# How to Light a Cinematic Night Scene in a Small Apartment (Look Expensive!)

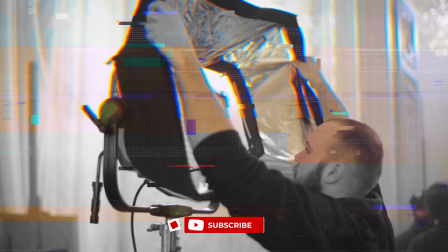0s
Young filmmakers often go for powerful lights when shooting nighttime interiors due to their inexperience,
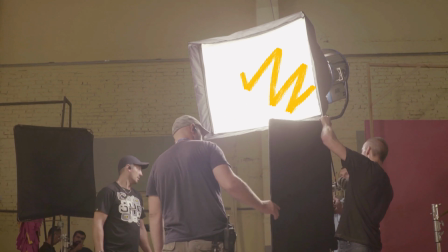6s
but they often find themselves battling with too much light and excessive reflections.
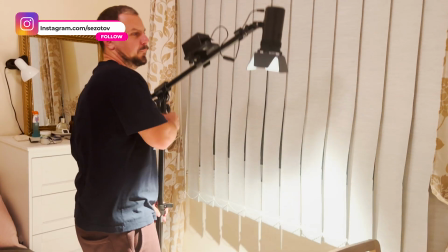12s
Let's rethink this strategy. I recently shot some nighttime interior scenes to show my lighting approach.
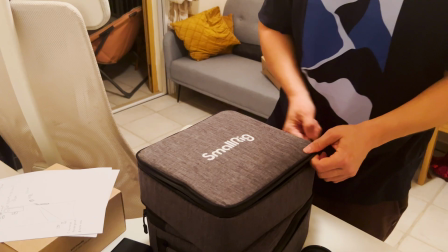18s
Using low-power lights, I showed how effective they can be in creating cinematic magic.
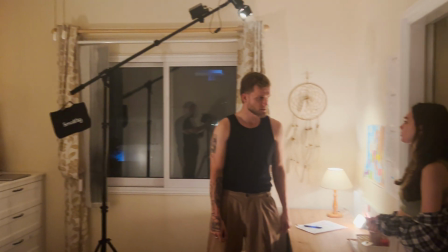25s
This scene features my friends Tommy and Stacy. Now let's dive into the process.
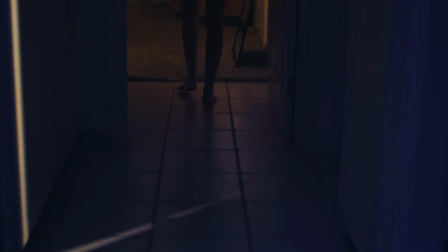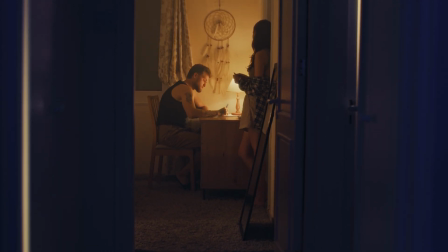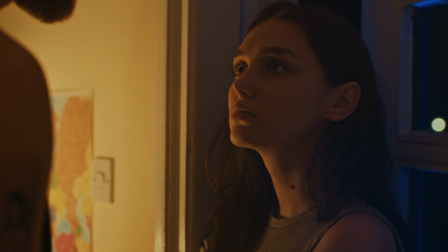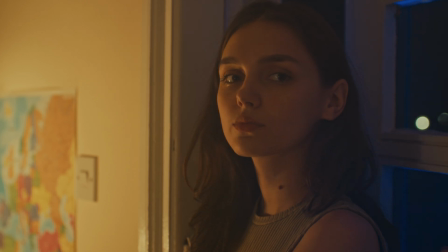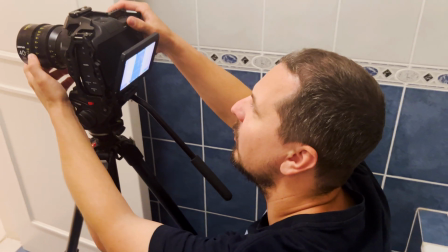61s
First things first, I choose the shooting location and set up the camera angle that suits the scene best.
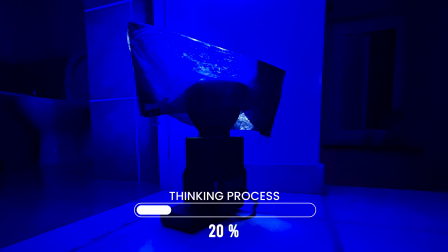67s
After some initial camera adjustments, I plan the lighting based on the shot specifics.
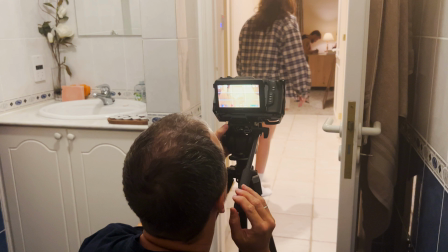72s
We then rehearse with the actors and camera to choreograph their movements.
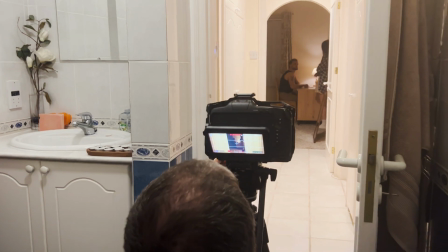80s
Excellent. Now let's set up the cinematic lighting.
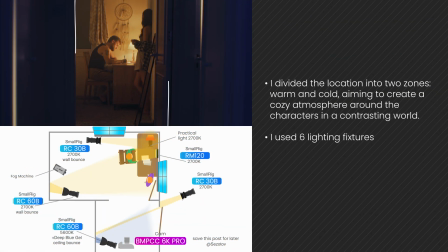84s
I divided the location into 2 zones, warm and cold, aiming to create a cozy atmosphere around the characters in a contrasting world. For this setup, I use 6 lighting fixtures.
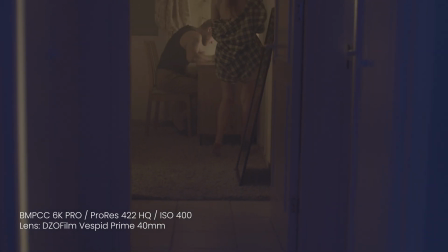97s
If you're curious about the equipment in this video, check out the description link for more details and a 5% discount promo code.
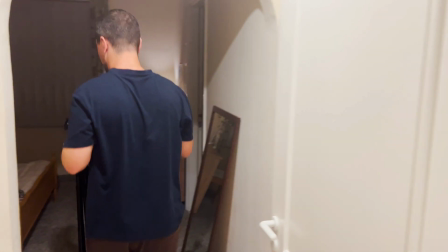107s
Notice the desk lamp on the table in our location. It motivated the lighting design for this shot.
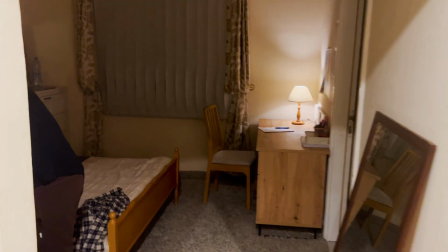112s
While the lamp added ambiance, it couldn't achieve the cinematic look we wanted on its own, so we needed a few extra touches.
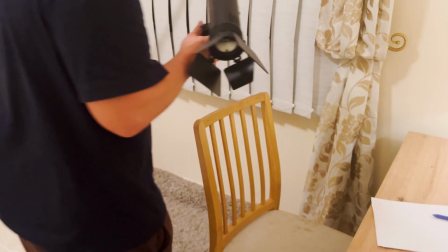122s
To fill the room with light, I used the SmallRig RC30B.
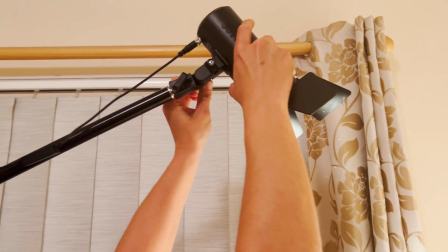126s
It's compact and has stepless beam angle adjustment, which allows precise light control from 15 degrees to 60 degrees.
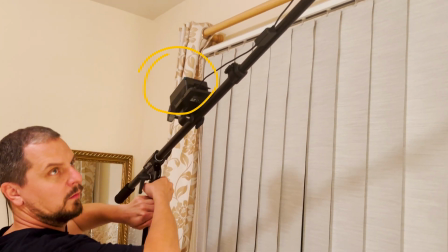134s
Its 4-leaf barn door helped manage excess light effectively. I also used the VB99 Pro Mini V-mount battery mounted on a
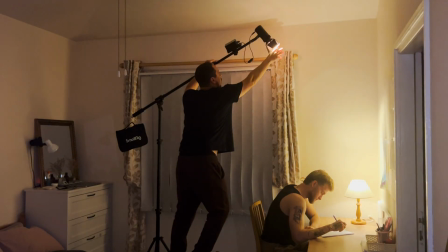143s
tripod to avoid unnecessary cables across the room and ensure excellent fill lighting.
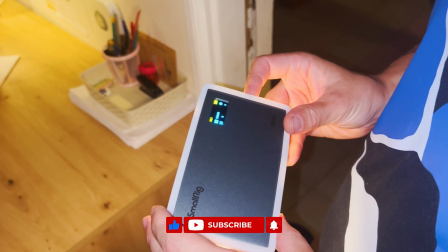149s
To highlight the actor's face, I used the RM120 RGB from SmallRig, placed strategically on the table for a key light effect.
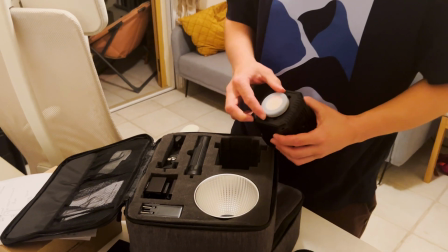161s
Next, I introduced a cool light in the hallway where the actress enters, using the SmallRig RC60B with a deep blue gel filter.
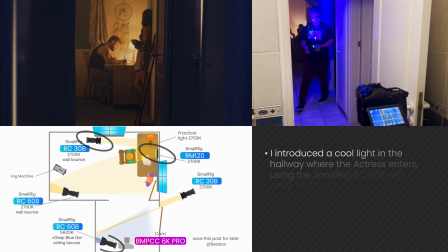169s
The RC60B has a built-in powerful battery, ensuring uninterrupted shooting for about an hour.
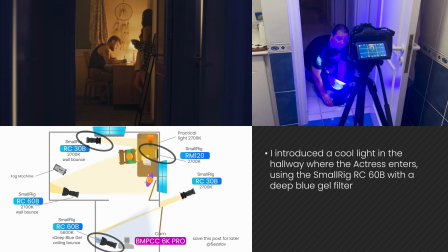176s
For more details on this light, check out my other video recommendations.
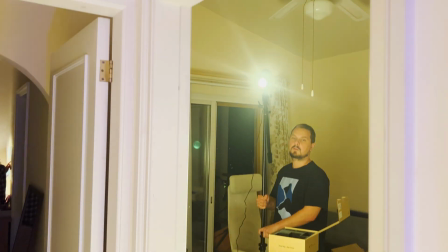184s
To enhance the cinematic feel, I added a touch of warm light through the RC30B, focusing its beam on the doorway to create a delicate strip of light.
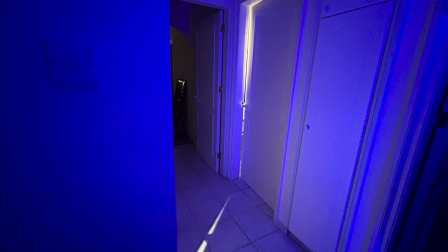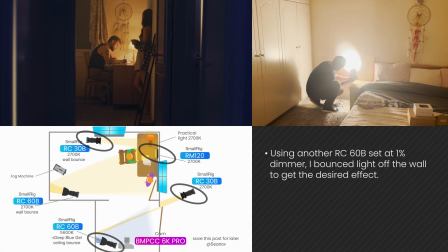200s
After a final rehearsal, I noticed the shadows were too deep, so I slightly increased the overall brightness to add detail to darker areas.
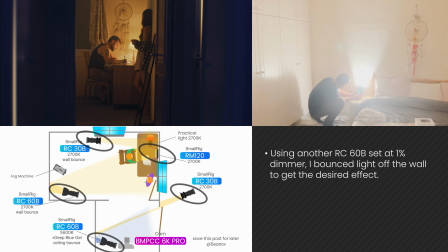208s
Using another RC60B set at 1% dimmer, I bounced light off the wall to get the desired effect.
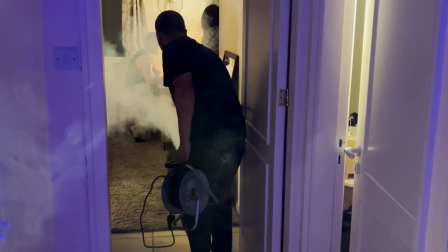214s
Adding a touch of smoke added depth to the shot, completing the scene preparation.
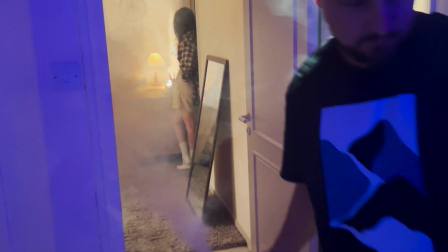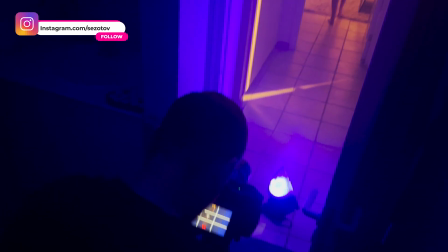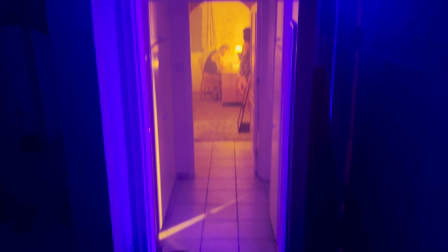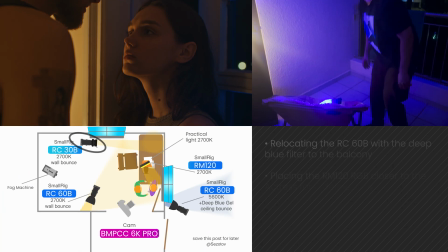234s
For the close-up shot, I maintained the color scheme from earlier shots,
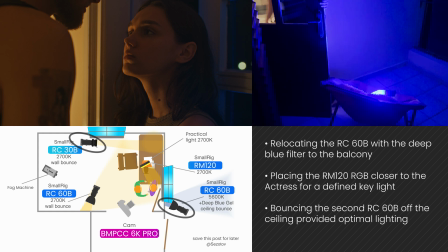239s
relocating the RC60B with the deep blue filter to the balcony and placing the
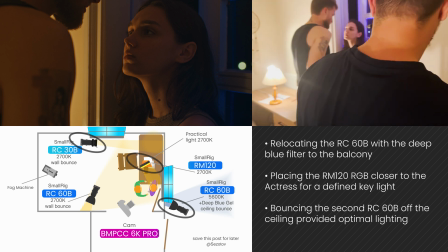244s
RM120 RGB closer to the actress for a defined key light.